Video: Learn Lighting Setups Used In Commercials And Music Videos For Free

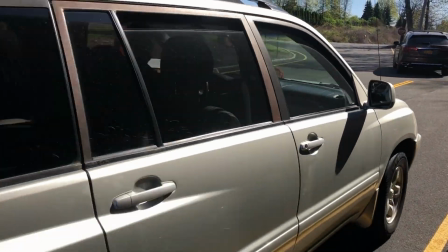8:15 I had the good fortune of knowing the studio very well because I shoot there often enough, but also having a little scout day where I got to take out my camera and look in this driveway and kind of figure out what's going to make the best angle for this shot.
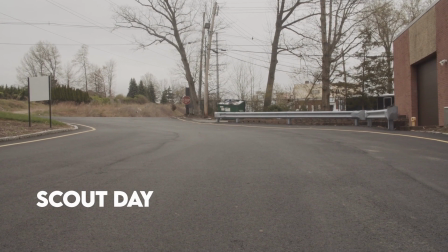8:29 And unfortunately, it was an overcast day, so I didn't get to kind of see where the sun was. But I have technology on my side. I broke out my iPhone. Sun Surveyor is the app that I use to plot the course of the sun throughout the day. I don't plot it. The app does. But it tells me where the sun's going to rise and then, its trajectory throughout the day.
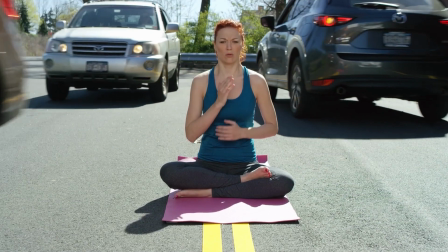8:47 So I knew that the sun was going to be coming up behind where I wanted to place the actress. And that sun would be a nice backlight for her.
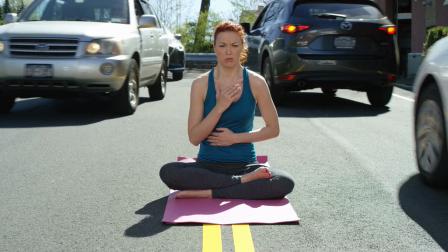8:55 And then easily enough, we can just take a 4x4 beadboard and bounce light back in to fill her in.
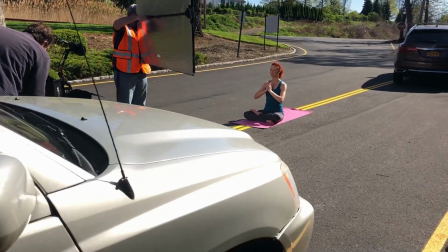9:03 And that's how we did it. So me and my gaffer are both there in between the cars with her. I'm using a Dana dolly. If you're not familiar with the Dana dolly, it's just like a slider, only it's bigger.
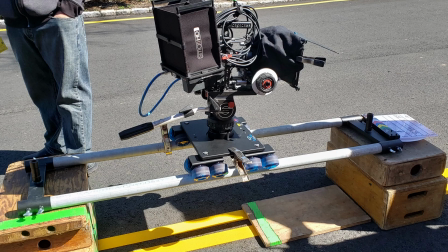9:16 It's like a skateboard wheels on some metal pipes, and it takes heavier cameras.
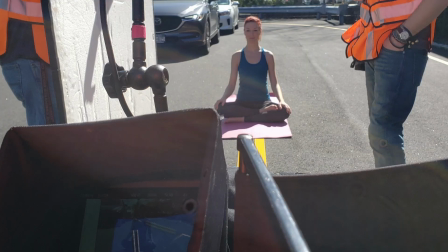9:21 It's not motorized or anything like that. So I'm kind of crouched on the ground, and I'm pushing the Dana dolly in and pulling my focus at the same time. Wasn't room for an AC to be there on the road with us.
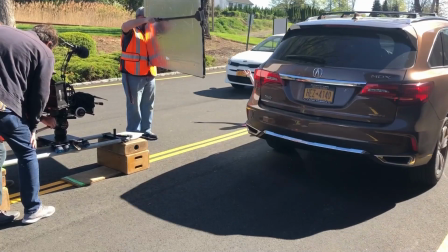9:31 And then my gaffer, Sean, he's also named Sean, is standing behind me with the 4x beadboard, and he's giving her sun. We had to do a fair number of takes for this because, each time we did a take, we had to reset the cars. We had to get the speed right. They kind of have to turn at the end.
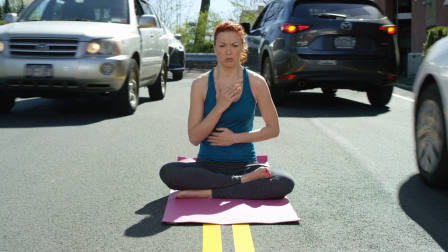9:52 There was also real traffic coming in and out of the parking lot that we had to deal with. But we ended up getting the shot, and we did it all with natural light. Um, I'm going to give you a quick bonus because we've got some time here.
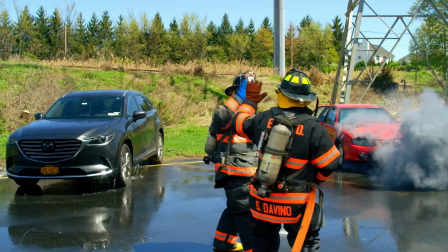10:06 The very next setup was maybe, 100, no, maybe not 100, but maybe 50 yards away from this spot,
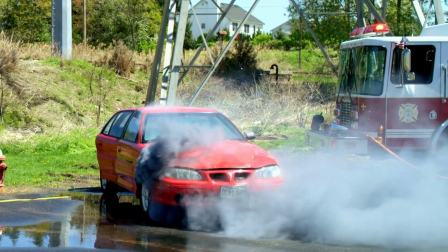10:15 where we had two cars and one was on fire and one wasn't.
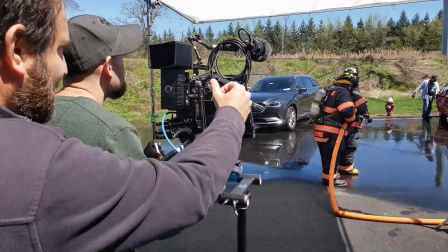10:20 And we have actual firemen from the East Hanover Department, East Hanover Fire Department.
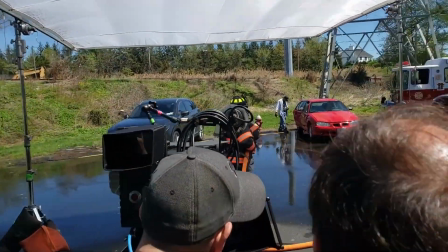10:27 I think that's the town we were in New Jersey, who were there on set to put out the fire on the wrong car.
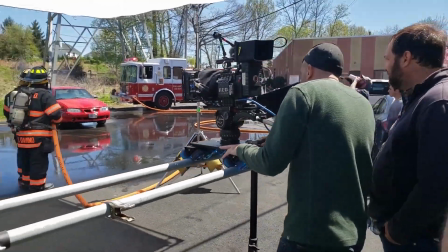10:35 It's all part of this commercial that I don't understand.
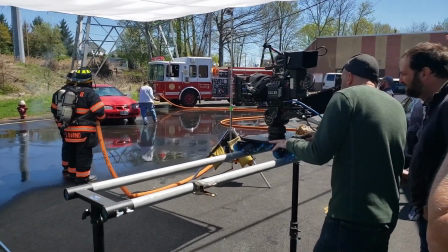10:38 But at this point, we've already, spent some time early in the morning getting the first shot with the cars.
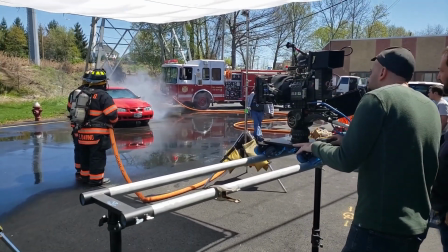10:46 So, we're starting to fight the sun, at the point where it's getting a little bit high.
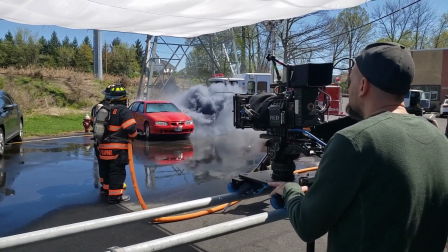10:52 So what I decided to do, just to balance everything out here, the sun was a little bit too hard on the two firefighters.
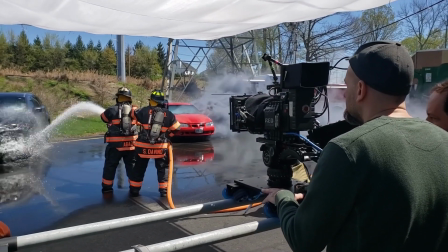10:59 So I had my crew build a 12 by to table over them.
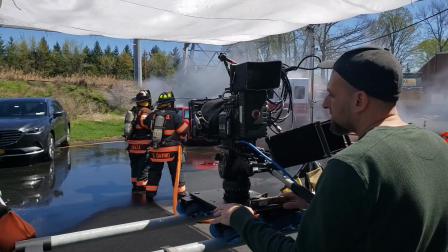11:04 So if I say 12 by and you're like, what is this guy talking about? I'm talking about a frame that's 12 by 12 or 12 feet by 12 feet.
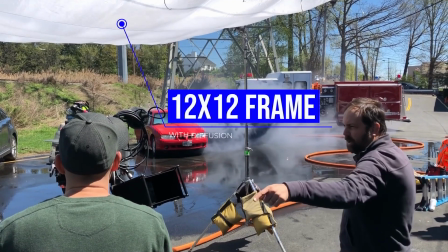11:14 And the frame is skinned with a rag or diffusion that lets light through it.
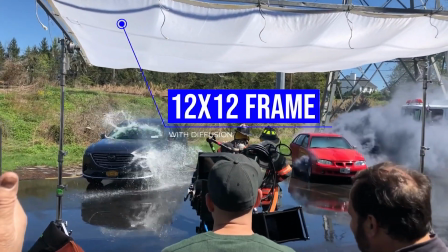11:21 So as that sunlight hits it, and when I say it's tabled, I mean it's right over top of them, flat to them, so that the sun is hitting that and then softening out. And also, we're losing some stops of sun through that diffusion,
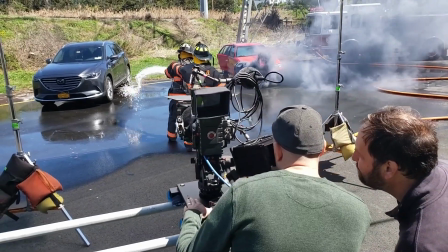11:36 and then it's evening out the light that's on the firefighters so that we get a nice exposure on them and that they're not too bright.
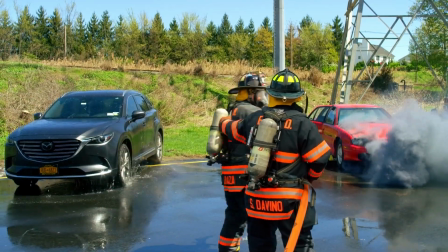11:42 So that's how I lit that one. That's a little bonus there, sneaky bonus for you. Sorry to give you the chance to guess that one, but that's how we did it.
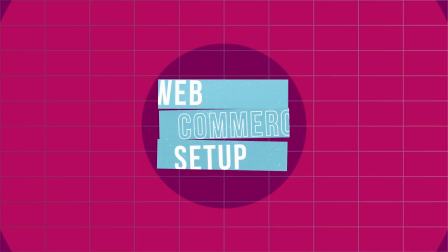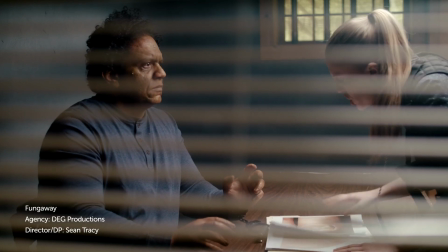11:59 I want you to take a good hard look at these photos.
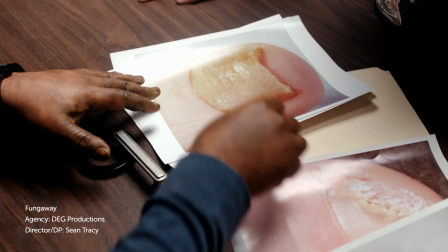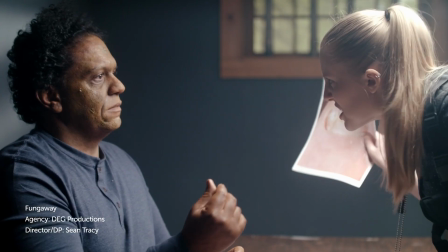12:07 This one's my favorite. You think this is a joke? You did this. Well, I'm fungus. That's what I do.
Let's talk about nail fungus. Now, I don't know about you, but if I had nail fungus, I'm going to the doctor. I am not using some internet cream on my nails.